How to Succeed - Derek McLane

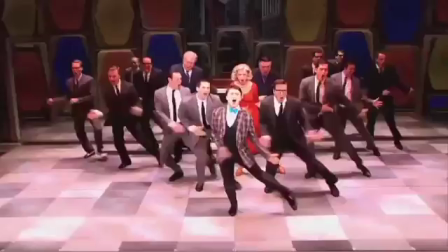(0:06)
How to Succeed in Business is a parody of the emergence of giant corporate America.
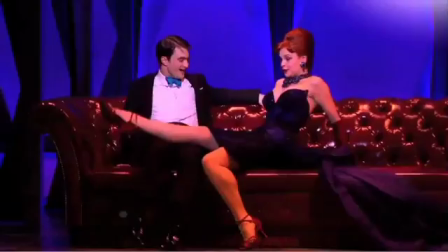(0:11)
It makes fun of the possibility that somebody with virtually no ability can rise to the top of one of the largest corporations in America,
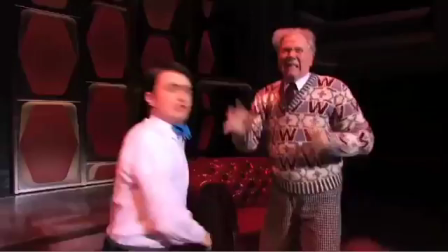(0:19)
and that's sort of the thrill of the show.
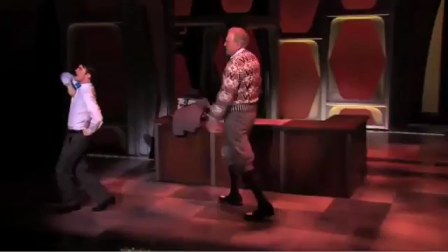(0:23)
It has the sense of being a little bit make-believe. The characters don't have real names. They have names like Mr. Bigley and Bud Frump. And to me, that's kind of a clue. They don't make anything that's useful, as far as we know. They make wickets.
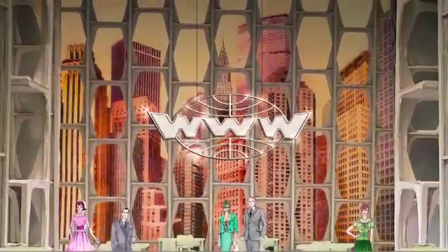(0:37)
They're the worldwide wicket company. So the challenge is, it has to feel like a giant, giant corporation. The corporation is so big, they keep saying that nobody knows what anybody else does there. And that's kind of crucial to the story.
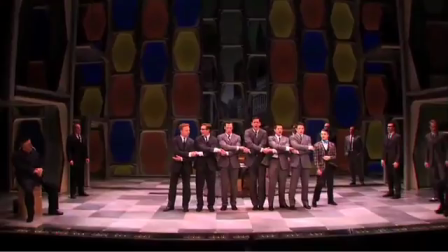(0:49) We're in the brotherhood of man.
I was interested in trying to find a way that both created that sense of hugeness and anonymity, but also playfulness.
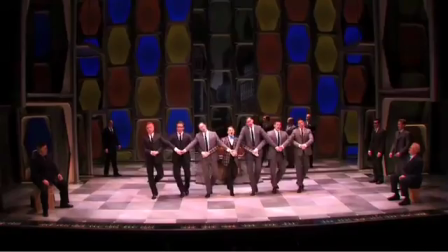(1:05) In that fraternity, the great big brotherhood of men.
I was really interested in the architecture of Saarinen.
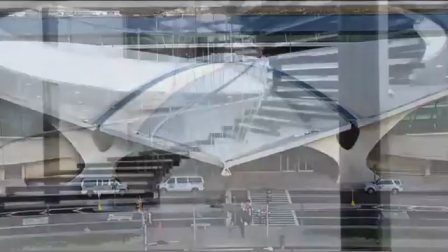(1:16)
This stuff used a lot of kind of organic forms and softer shapes.
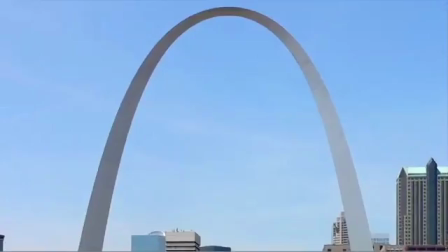(1:21)
From that, I was sort of drawn to the notion of a beehive,
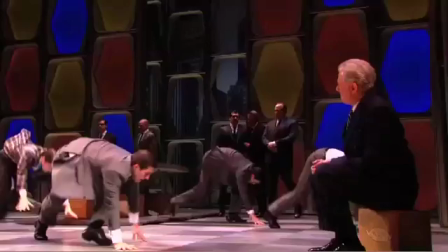(1:26)
of a honeycomb, as a kind of metaphor for the busyness that is the worldwide wicket company.
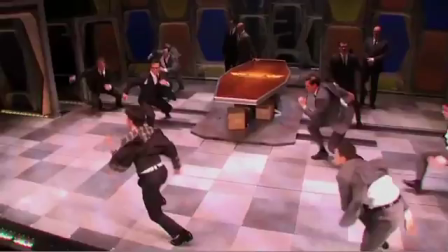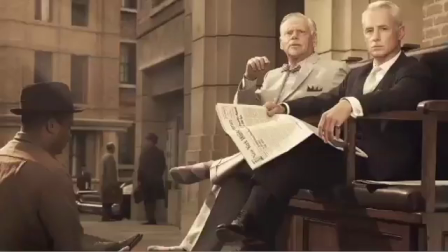(1:38)
We're doing this production in the sort of context of Mad Men, which has a very, very strong visual iconography.
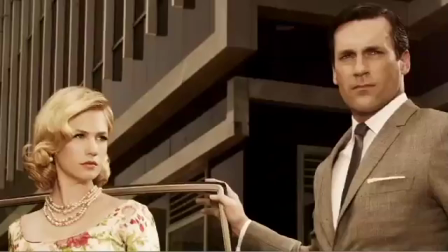(1:45)
The thing about Mad Men is visually really, really chic and really quite dark.
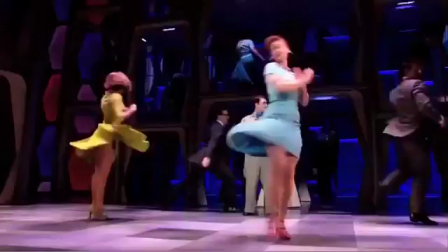(1:51)
I was interested in trying to make this feel a little less chic and a little more playful.
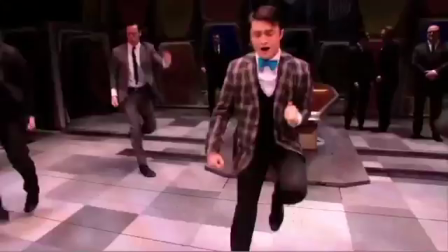(2:00)
A little bit more like a kind of happy place.
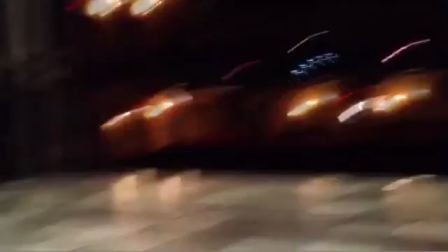(2:04)
Creating this kind of structure with the honeycomb that kind of moved in an interesting way was something we worked very, very hard on.
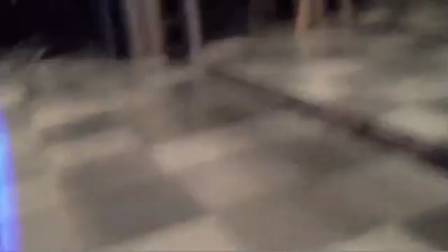(2:12)
It's basically a false floor. It's about 8 inches thick and was put down for this show.
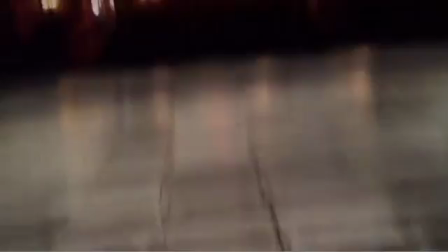(2:17)
And it contains lighting, as you can see, and it contains automation track.
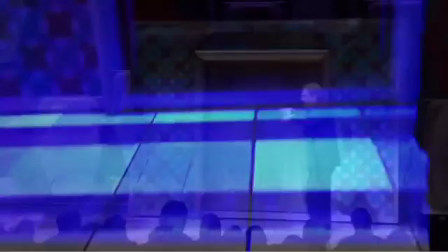(2:21)
So this automation track here is used for the elevator, which comes down a couple of times.
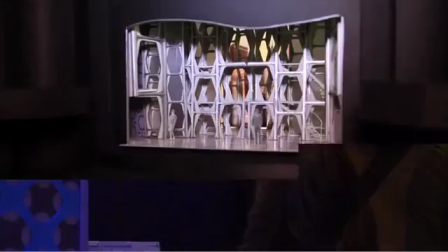(2:26)
And the elevator has a turtle in it, which makes it able to rotate, because we have to be able to see outside the elevator and inside the elevator.
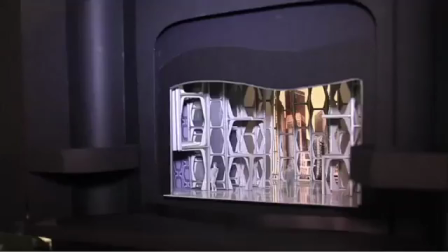(2:37)
And these structures sort of reconfigure continuously throughout the show.
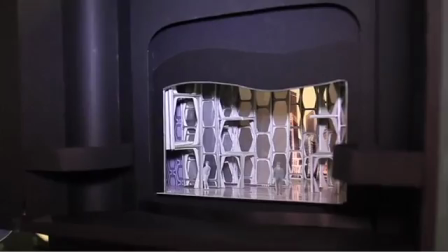(2:42)
These big towers move on and off. There's sliders that come in and out.
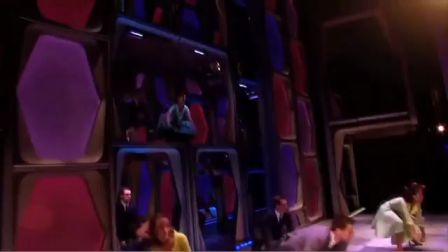(2:48)
You have to create some transitions that are fun to watch, that are interesting to watch, but that are not exhausting.
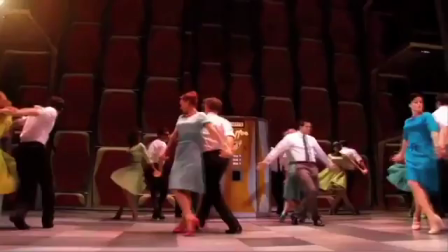(2:52)
And it's possible to have scenery that moves in a way that will actually sort of tire the audience.
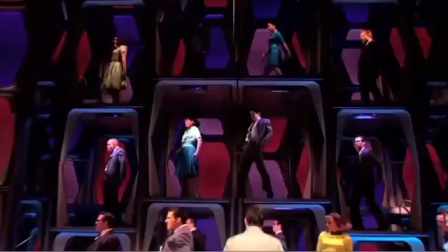(2:58)
It needs to feel like it's part of the choreography. It has a certain meter to it, and it can't go faster or slower than that.
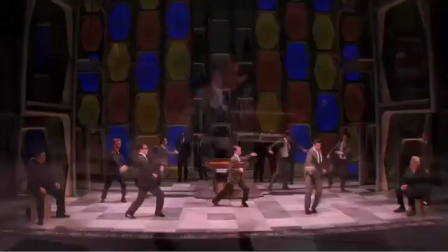(3:09)
That's the boardroom table there. I showed a nice little detail on it, which only people in the mezzanine can see.
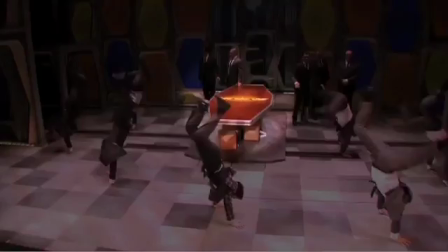(3:15)
People in the orchestra never get to see this. We did like a version of the inlay logo on the boardroom table.
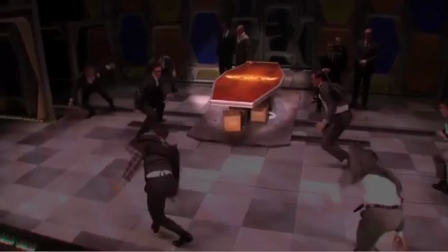(3:20)
We try to watch out for the people upstairs.